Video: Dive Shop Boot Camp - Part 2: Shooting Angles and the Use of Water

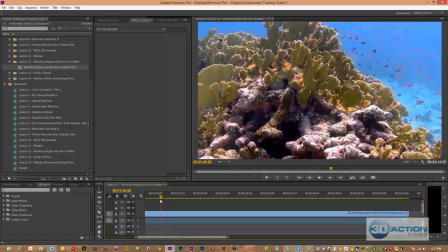2156s
Before that, we talked about a concept that when you're filming, wear a full wetsuit,
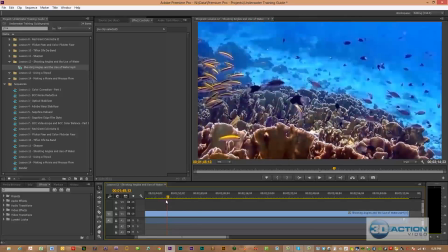2162s
because this fire coral, if you touch it, your skin is going to be messed up for about 2 weeks,
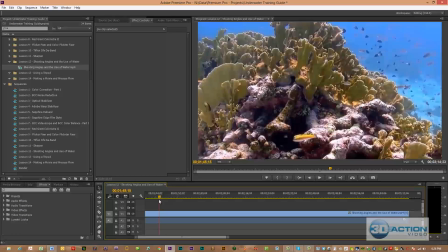2167s
and a lot of time it scabs over, or you may get a bruise. And that's why I wear a full wetsuit, because I'm going along, I'm looking at that 5-inch monitor,
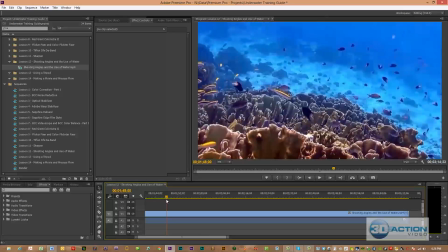2174s
I may not be paying attention to what's going on, and I jam up against some of this coral,
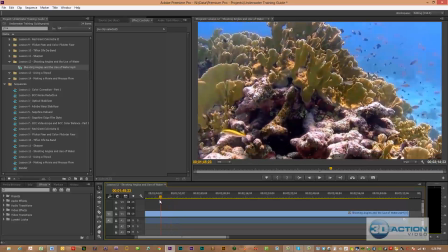2179s
and it's hard, and it can cause bruises, scratches, and also a sting to your skin if in fact that you get hit.
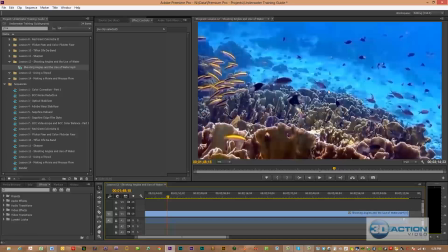2188s
But some of the other concepts is all the water that we have in the scene. For some reason, beginning videographers feel that they have to have coral completely fills up the scene, and you lose that beautiful blue color that I really like.
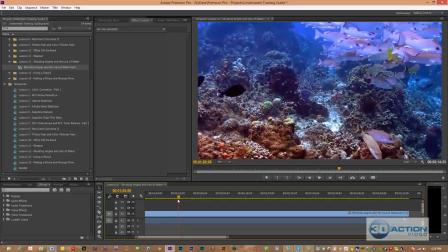2201s
Our next scene, I want to talk about using movement.
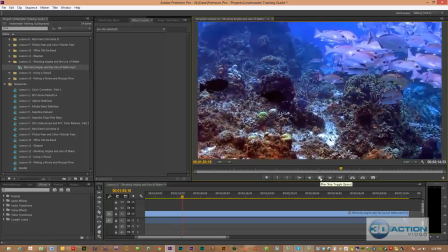2204s
And let's take a look at this, and what you're going to notice is I'm rising as I'm filming, but I'm not moving that camcorder.
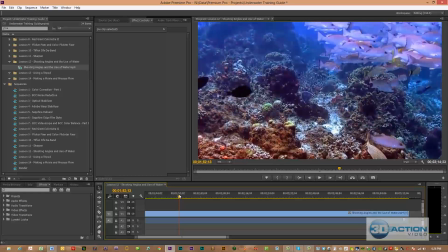2213s
I'm keeping it steady. A lot of times I'll bring the camcorder and I shove it right up to my chest and I hold it, and that's going to cause a slight natural rise in me to start to go up.
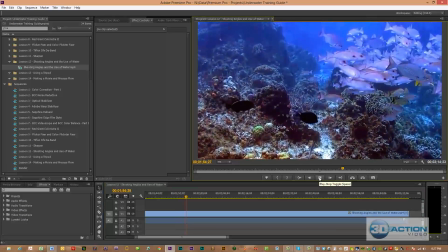2225s
And look at that effect as I'm rising. The fish are coming in the scene. Let's take a look at that again. So
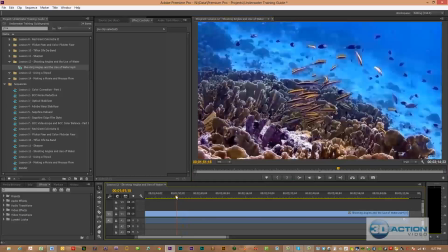2230s
I have it right up against my chest, pulled up against my chest.
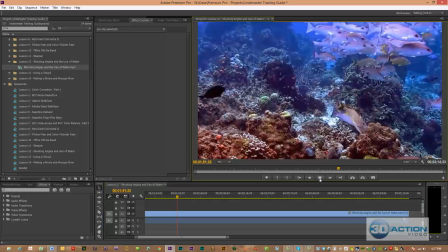2234s
So I'm going to keep that camcorder steady, and I'm getting a natural movement in the camcorder that looks really cool.
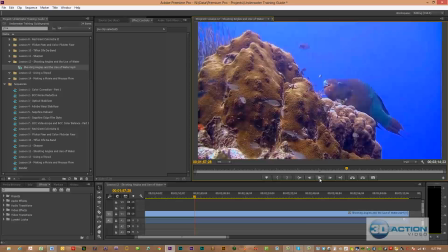2241s
This is once again another example of a tripod lockdown scene where I have it on the tripod, and what you're going to notice is I'm not going to chase the critter.
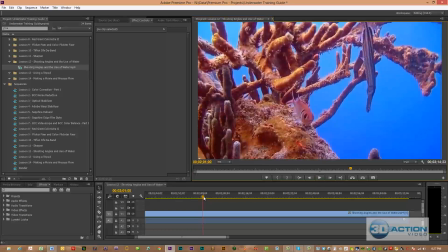2250s
Let's go back and take a look at both of these scenes again,
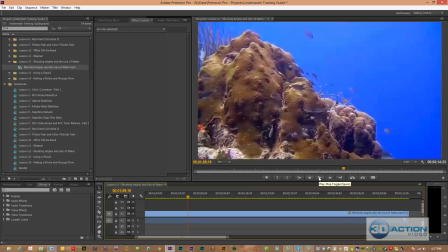2254s
and the next scene coming up where I am in a lockdown mode filming on a tripod, and even though a gigantic parrotfish comes by, I do not turn that camcorder.
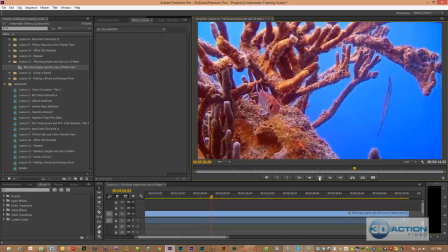2266s
And on this trumpet fish, when he starts to take off, I do not move that camcorder.
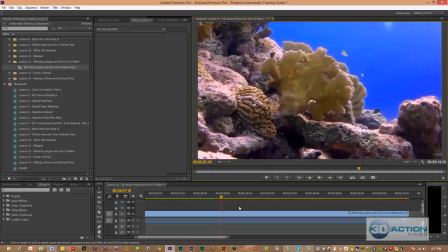2271s
It just starts to appear natural,
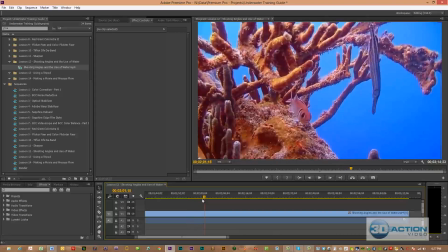2273s
and you're going to see how these steady lockdown shots using the stabilization tools really make really nice shots.
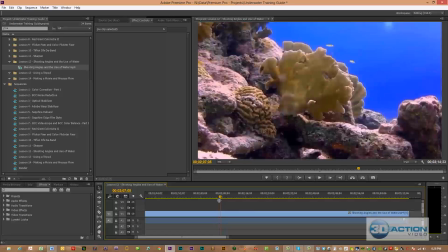2283s
Our next scene is where I'm just filming a little piece of coral, and we're going to see a bunch of little life going on around that coral.
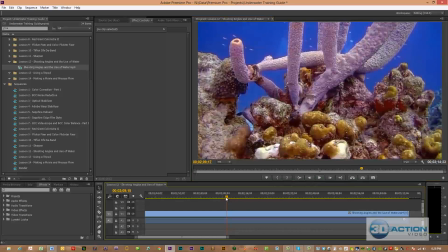2290s
Here, once again, that we had another lockdown shot filmed on a tripod, and once everything gets settled down, all these little fish wind up coming out again, and you see the true nature of the life really going on in the reef.
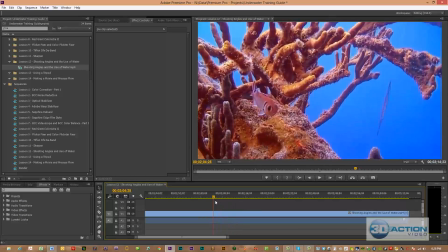2305s
And I may just sit here and film for 5 minutes and get my shot. Of course, I go and I colorize the blue.
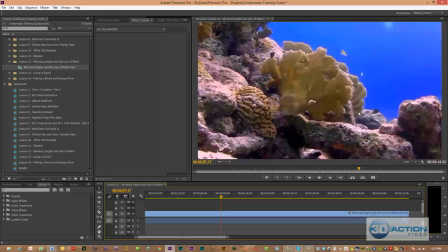2311s
Remember, we talked about on shots where we have water coming vertical down across it, we want coral on one side and water taking up approximately a third of the screen. We darken the water, and that makes these coral colors really pop. So these are all of the type of little rules that we talked about the use of water.
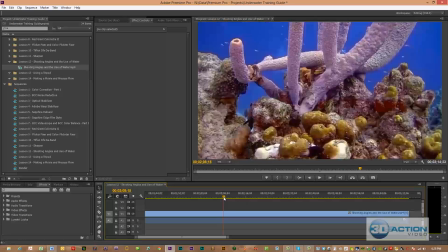2330s
Especially in 3D, it really creates that perspective. Here we have some purplish type of coral with reds and yellows, and that darker color of the water really makes all these corals pop out.
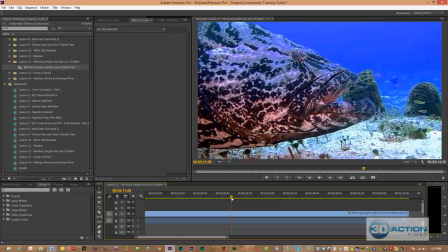2343s
Another shot of that same grouper. We got very close. Once again, we were set up. He calmed down. We were able to get closer. We have a one eye roll. Clearly the eye, just look how great this shot is. This is just a fantastic shot.
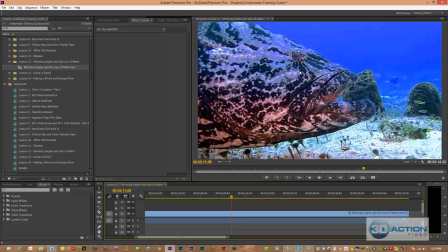2356s
If you're set up and you approach these critters methodically without scaring them off, you can easily wind up getting these shots, but you have to do it slow. If you come up swimming, full speed ahead, adjusting all your stuff, lights going all over the place, they're gone.
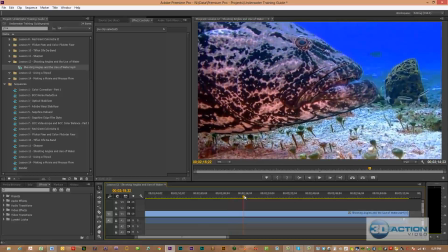2371s
Just calm down and go slow. That's what filming's about. This is a shot that I took at night.
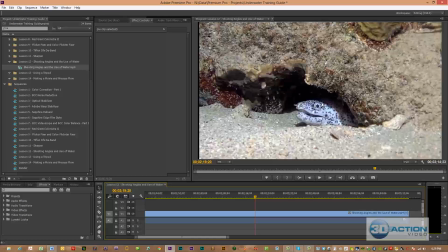2377s
Pretty clear. We have an eel. I put the camcorder right into the sand. I adjusted it where the critter was in the middle of the screen, this black spotted eel, and once again we have the one eye roll where I went around and got positioned so I would have the proper shot.
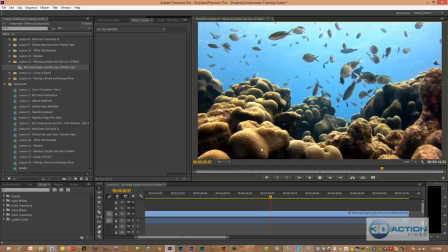2395s
This scene here, of course, we haven't toned down. We have some hot spots on it, but let's take a look at these.
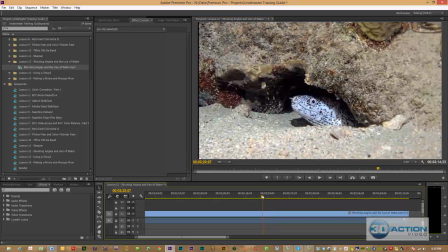2401s
These are shots where I'm just sitting here on a tripod.
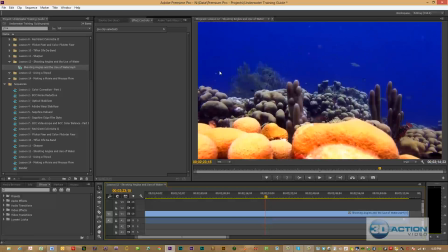2405s
I've stabilized the film. I've really darkened that water, but look how it really makes these yellows pop. And of course, I'm not done color correcting this film. I would come in and actually tone down these hot spots in here, and we also did not apply the sharpen tool with it.
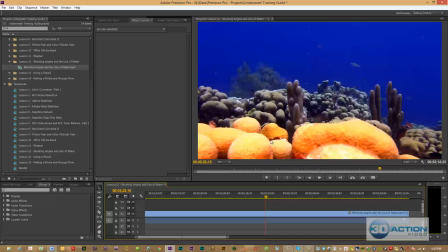2420s
But just look at this scene, the perspective, a coral much larger in the front, great colors. We get some other mid-tones, browns, and as we get farther away from the camcorder, of course, water starts absorbing colors.
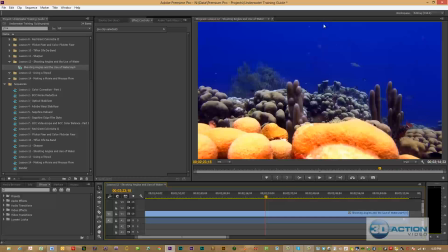2434s
We start losing some of the colors, but it just gives a color scheme all the way through, and then what finally winds up hitting that dark blue water. Same concept, water in half of the screen, water across the top, and we allow the activity to come to us.
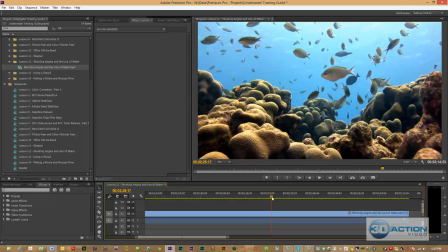2448s
This is a scene where we talked about that you can put water and the movement of the water, where you try to have your camcorder below the subjects you're filming at a 45-degree angle.
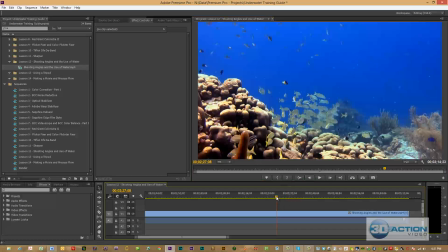2458s
But I want to talk about a concept here real quick that I talked about being
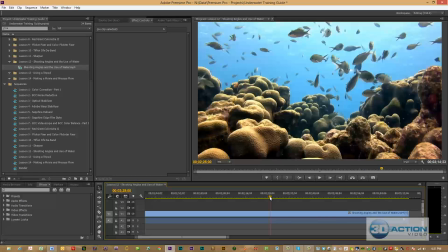2463s
strategic until you get to the point that the color of the water is going to wind up having the tone to it. And that if you wind up filming into directly to angle the sun, we can clearly see the sun is coming from here.
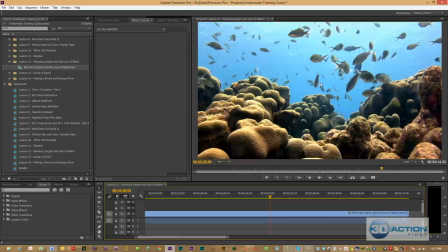2476s
A lot of times you're not going to be able to darken this water and get it the tone you want. These are some of the concepts we actually talk about. Again, water across the top of the screen, trying to take up approximately half of the film.
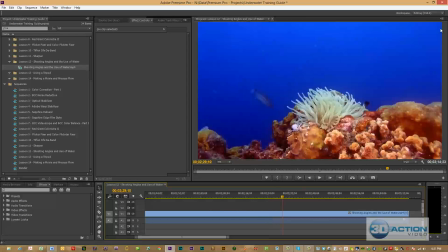2490s
Here's a scene with a sea anemone. Same concepts, a lot of water, giving us perspective. That dark blue is really making these other colors pop. We have the sea anemone, which is a third color, and we're just going to let the camera roll as the fish kind of swim around in the back.
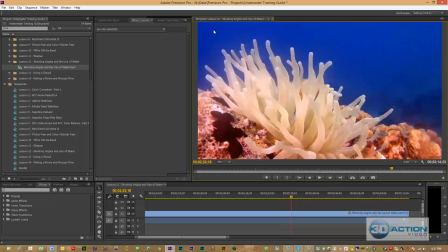2507s
This is where I came a little closer, but I'm still following the same rule. If we have a vertical shot, water taking up a third to a half, always going across the top of the screen. At first, you always wind up getting the critter, and then it's going to move in a natural environment and just feel much more natural when
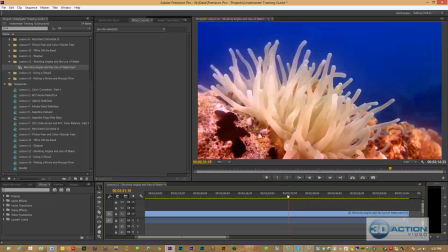2525s
those tentacles are moving around and they're not hitting the top of the screen.
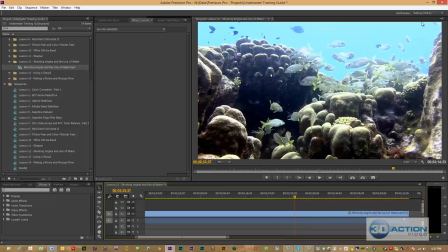2530s
This shot I want to talk about again. We had a lot of the stuff right. We had water across the top, taking up a third to a half of the screen. We're facing the camcorder into the sun, and looked what happened. All of our water got washed out.
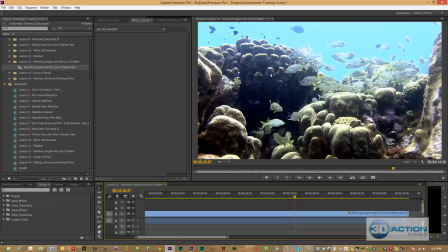2544s
It's not going to be a savable shot. We just had way too much lightness in here. It would take a tremendous amount of work to wind up getting this to work. In the end, that this shot would wind up getting cut out. And I just wanted to give you an example about being strategic when you actually go to set up.
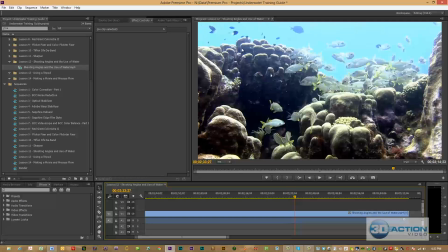2562s
The one thing you want to make sure is that that tone in the water is going to be a little darker blue than this for us to be able to fix it. Otherwise, you wind up spending the time and effort of getting that tripod set up, and you're not going to wind up using the film.
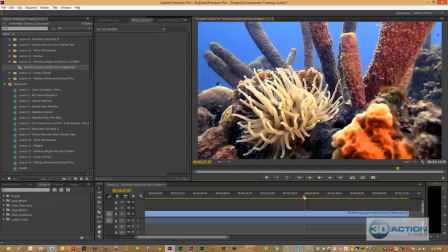2576s
But clearly, we can see how magnificent when we have that proper watercolor tone, and we're using a lockdown effect,
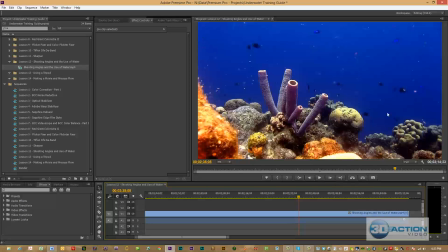2585s
and we have water, a tremendous amount of water with all the critters swimming in the background, creating that dark blue that's making the purples pop, the reds and orange really come out,
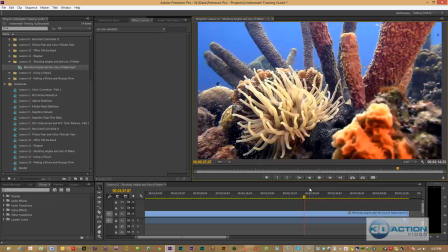2596s
the light yellows and even the brown colors are magnificent, and it just creates a wonderful shot of what the ocean is really like. In this particular shot here, I set up the sea anemone in the middle of the screen. I want all of his tentacles going out.
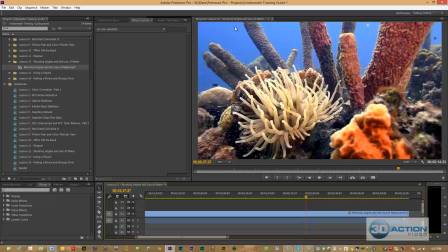2613s
I wasn't able to get a shot where nothing was touching the top of the water, but I really the top of the screen, but I really planned it like this because we had some colorful corals surrounding the sea anemone. I had one in the front that would help flag the 3D effect. And this is just another beautiful shot that I really enjoyed.
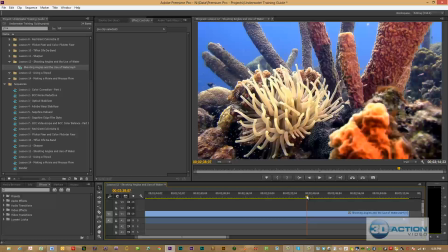2632s
On here, I'd probably go in and maybe darken the color of the water a little more.